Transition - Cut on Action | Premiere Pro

Alright, so today is another transition challenge. What I'm looking for you to do is the transition known as cut on action. The goal of cut on action is that you will see yourself moving from one direction in one frame, and then you'll have an entirely different angle where you stop, pause, get into that same spot, throw that same punch from a different angle, okay? It doesn't have to be a fight, obviously. What I've filmed here is basically me walking out the door with my keys, getting into my car. You can do the same. I'm looking for something simple, just different ways of cutting on action. Now, some ways people will cut is just by their head movements, right? So if they're going this way here, then in the next clip aiming from here, they'll start going in and face off to it. So a lot of different ways to do this. You can do this very simply. You can do this really complicated. Some of the examples I'm going to show in today's lesson are from big time Hollywood movies where they get a little extra complicated with these cuts on action. It doesn't have to be that crazy. So let's look at what I've created here and let's see if you can create something of a similar feel.
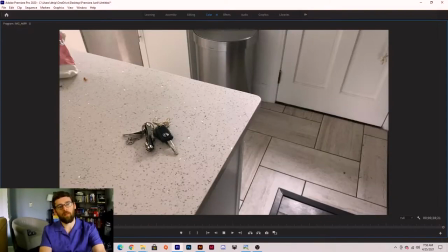So the goal here is that I'm walking up and I'm grabbing my keys.
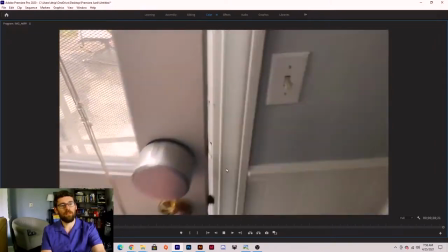Now you'll see I open the door here, and as I start to open the screen door,
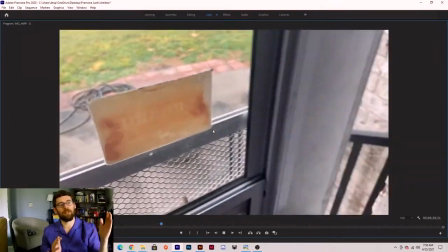I will cut into the next shot from outside where I'm already opening the door.
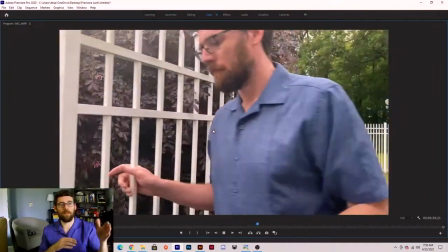So I don't want it to, open then open again. Same here. I already started opening, cut on that opening action.
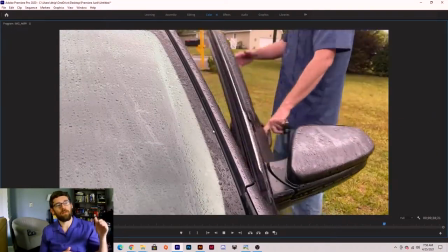Moving into the car here, I will go up to the car, pop the door, and again, with the door just being open, slide on in.
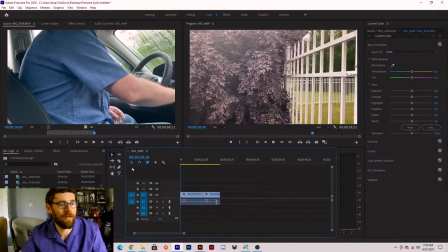So let's look at what to do and what not to do here. So if I go back into my footage, and I can start right here with this cut.
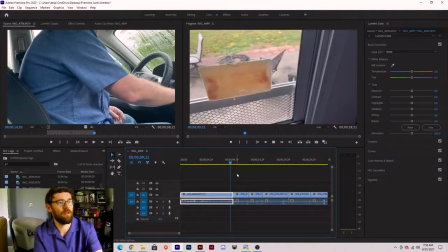You can see I've got one frame where the door starts to open, and then I go to where it is opened already.
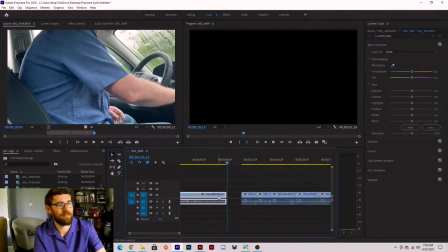Now, if I were to, let's say, extend this out a little bit, if I were to start to come out,
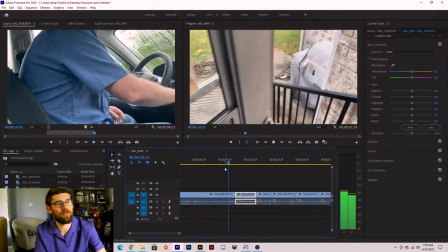and then I were to grab this and I were to wait for it to open, this transition's not nearly as smooth because you see the door open, then the door open again.
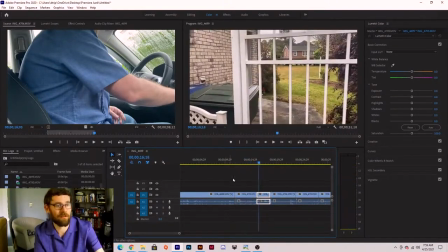That's not really the transition I'm looking for, right?
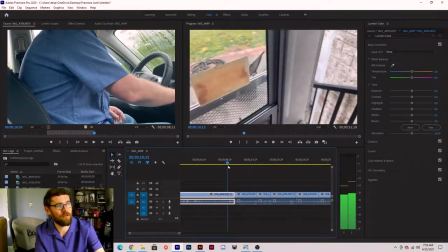So I have to wait until that door cracks open a little bit, trim that down,
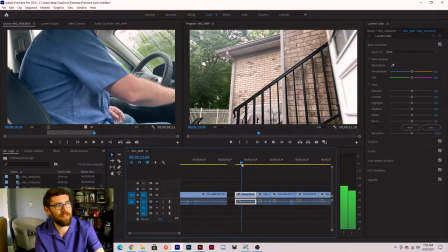check this footage real quick, and I'm looking for that same about openness, right? So about right there.
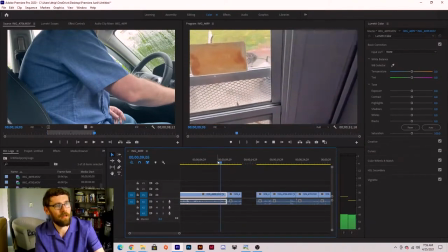And then I'll slam those two pieces together, and bam, we get the transition we're looking for, okay?
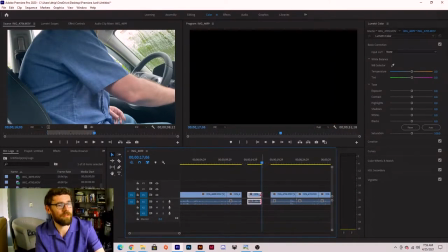Same thing over here. I don't want, this gate to get wide open and me to already be walking out of it,
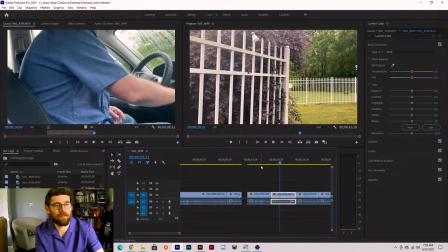and then cut to me opening it again. That's not the general rule here. That's not the goal of what we're looking for.
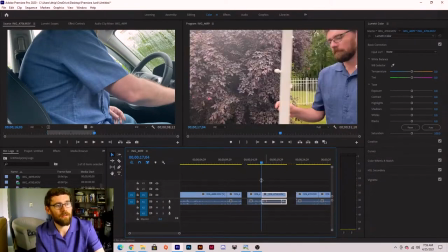We're looking for matching this transition. Now, this transition can be used in a lot of different ways, right?
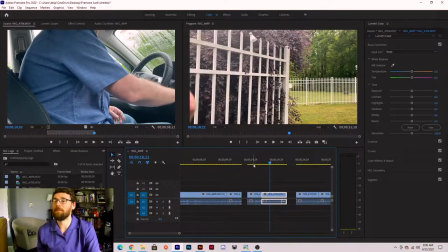This creates a more seamless look to what you're building, right? These transitions are made to keep your audience interested.
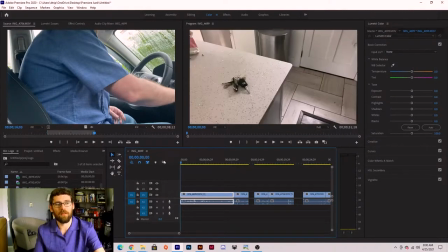Nobody wants to watch a 20-minute video of you just walking around grabbing keys.
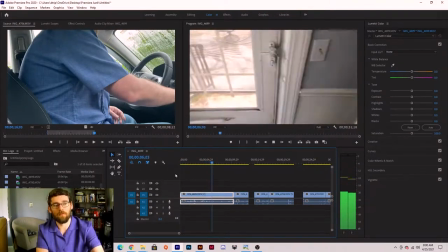That's boring, right? You can see even this clip alone is ridiculous long and pretty dull to watch.
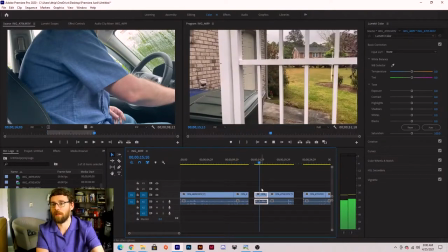As it starts moving quicker, as I start adding more cuts and more edits, it becomes a little bit more interesting.
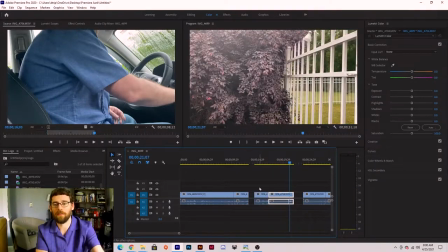The faster you move throughout this, the more interesting it's going to be in general, right? So the more of these action cuts you have, the more different transitions you have, the more interesting your film is going to be. The higher the likelihood people are going to stop and they're going to watch your film. The biggest thing you don't want to do is bore somebody. If somebody's bored, they're clicking on to the next video. You've done it when you're sitting there looking at YouTube. You need to include different types of transitions, different types of effects, different types of feels into your video in order to keep your clip short, in order to keep people's attention span on it.